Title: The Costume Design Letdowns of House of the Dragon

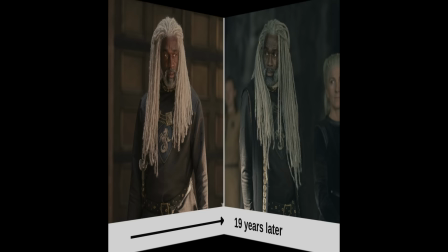It might be a plan for next season to hire a person to track the continuity of all of the costumes.
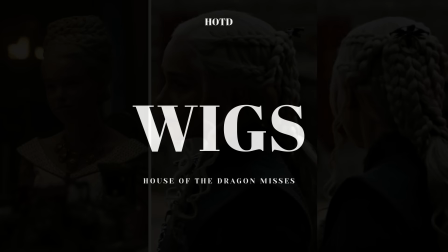Wigs. And this is a hard one.
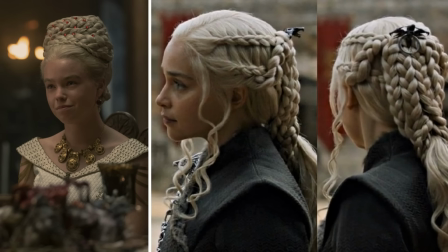While many of the cast in Game of Thrones wore wigs, we only had three Targaryens in the entire eight seasons.
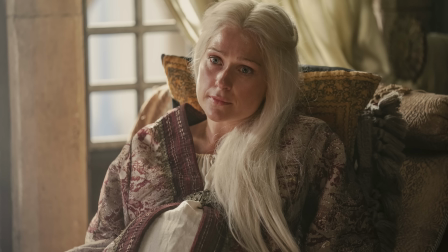Of those three, one looked really bad, and I'll let you guys guess which one.
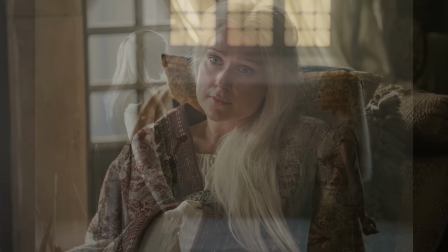To be fair to House of the Dragon, it's really hard to wig so many people in silver hair and have it look natural.
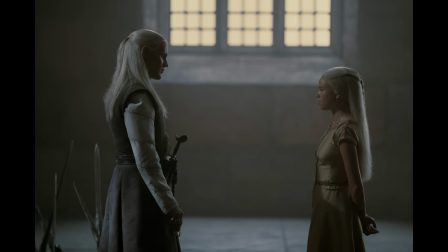Even Matt Smith said that his wig looked best from the side, but he didn't think it looked as good from the front.
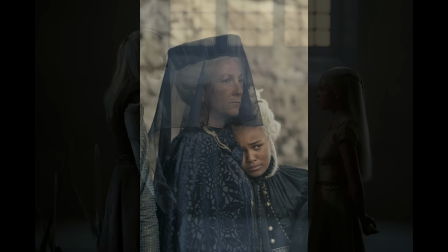So for the purpose of this section, I'm just going to highlight the ones that I thought were the worst offenders.
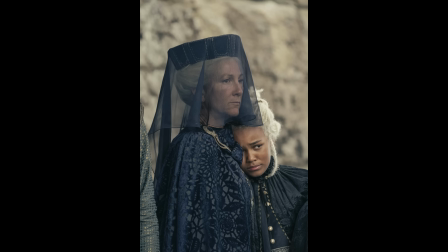Okay guys, I've tried to like it, but the wig design I hate the most is Rhaenys.
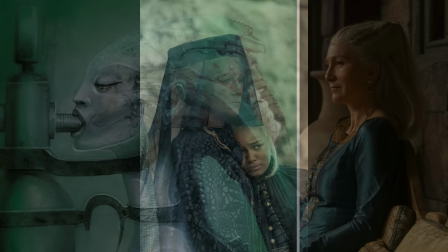It's just really weird and it's unattractive on Eve Best, who in real life is a very beautiful woman.
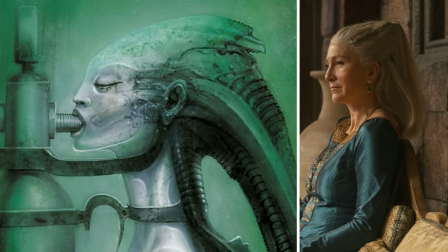In the books, Rhaenys has black hair instead of the silver white hair of the Targaryens. Maybe they wanted to make it less confusing for the viewers. I don't really mind it, but it's the shape of her wig that I can't stand.
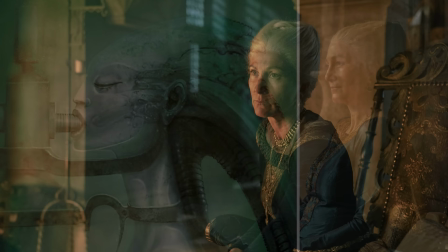In another live stream, Tatiana said that she thought it looked like the xenomorph creature designed by H.R.
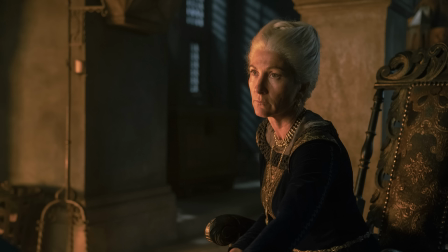Giger in the Alien movies. Seriously, you can't unsee it.
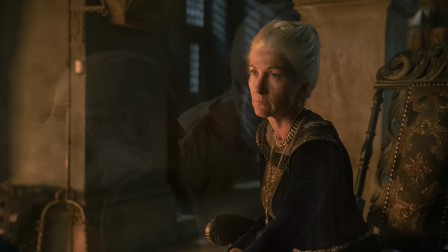And as my viewer Melissa mentioned, her hair looks so much better at the funeral, and I agree.
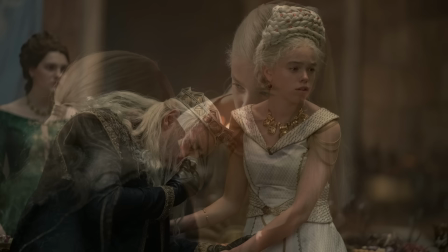I like most of Rainier's hairstyles except for the one worn at her pre-wedding dinner.
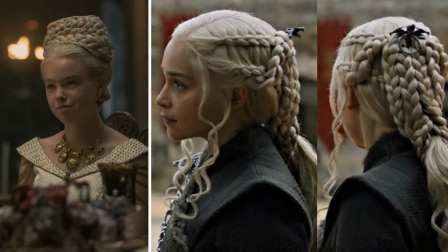It looked top-heavy and not pretty or flattering like the braids and coils on Daenerys Targaryen throughout the Game of Thrones seasons. As my viewer, Melissa also said there was a lost opportunity to have a beautiful tiara instead of the
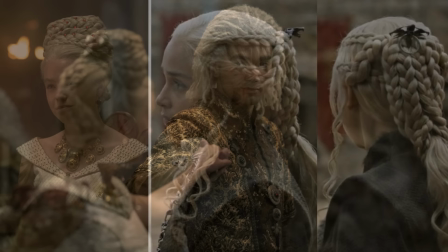sad little rubies set into her beehive updo and some kind of weird hairpin on the back that I couldn't make out.
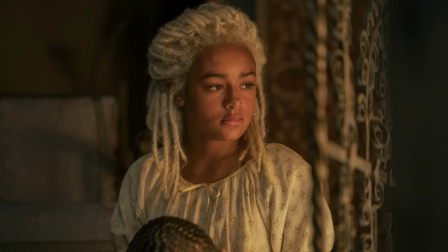Now, of course, the props department might have bungled the tiara as well.
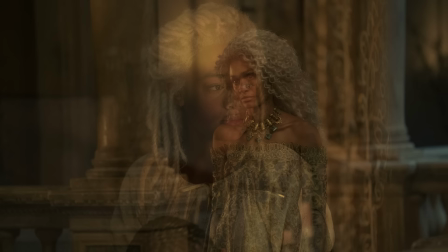One of the things that I was very uncomfortable with is that they didn't bring in a hair person who has experience working with people of color.
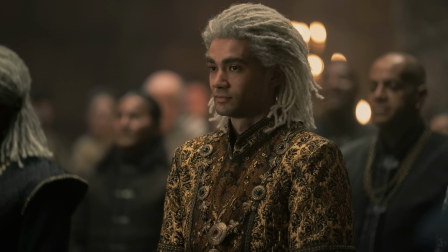Of all the wigs, Corley's and Lena's hair is the best, but young Lena's wig, it's an absolute embarrassment.
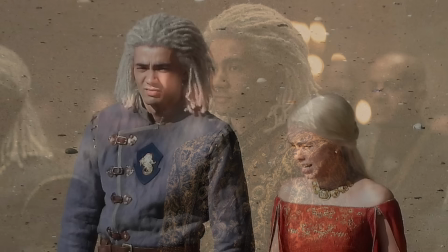As mentioned in some of our House of the Dragon live streams, one of the biggest problems with the wigs we had are those worn by the Valerions.
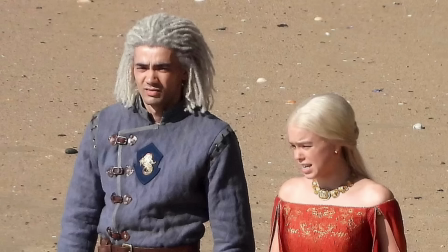It's odd to me that in the pre-production stage, even if it was done through Zoom.
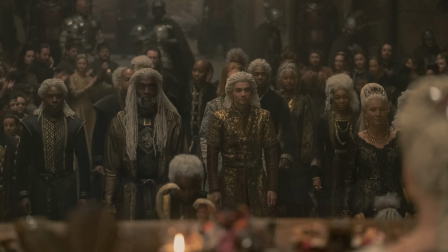At no point did one of the higher-ups say, hey wait a minute, that doesn't look right, when by golly they should have. Surely someone did some sketches and then there would have been some screen tests and approval before going to camera.
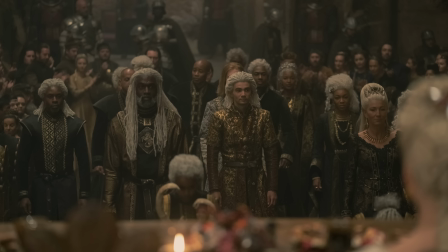Even if this was ultimately the wig designer's fault, the buck should stop at the showrunners who let this get through.
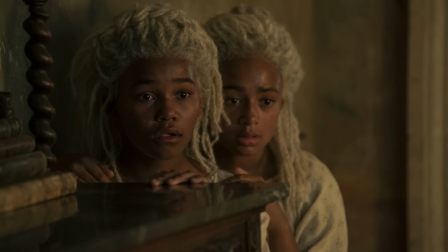And I'm also not crazy about Daemon and Lena's two young daughters, Bela and Reyna Targaryen, having locks. It doesn't even really make sense story-wise since Lena has ringlets and Damon has straight hair.
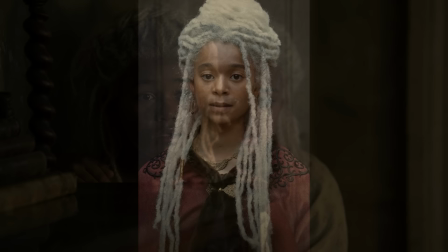But then in the flash forward,
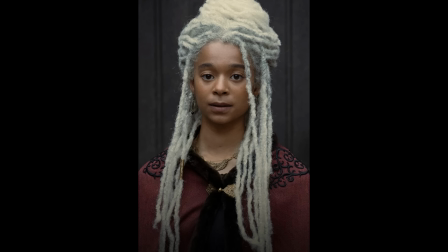Bela has ringlets of her mother, while Raina has this horrible head of locks in a half updo.
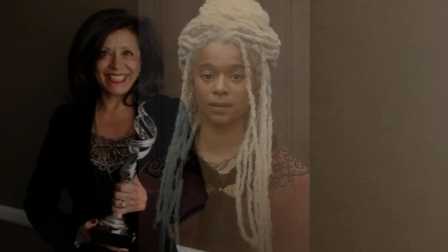It was so overwhelming to her pretty face. So come at me time, it will be interesting to see how the show fares.
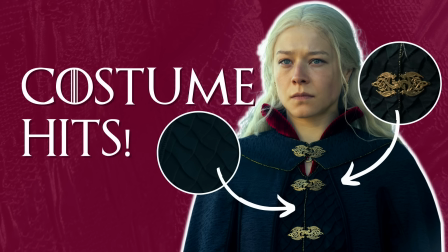Let me know in the comments if any costumes didn't work for you. And if you're feeling exhausted after my constant whinging throughout this video, check out my House of the Dragon Hits video, hopefully you will feel refreshed and ready for Season 2.
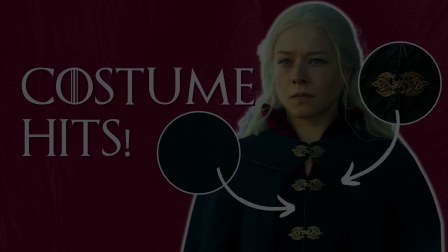As always, thank you for spending time with me, I'll see you in the next video.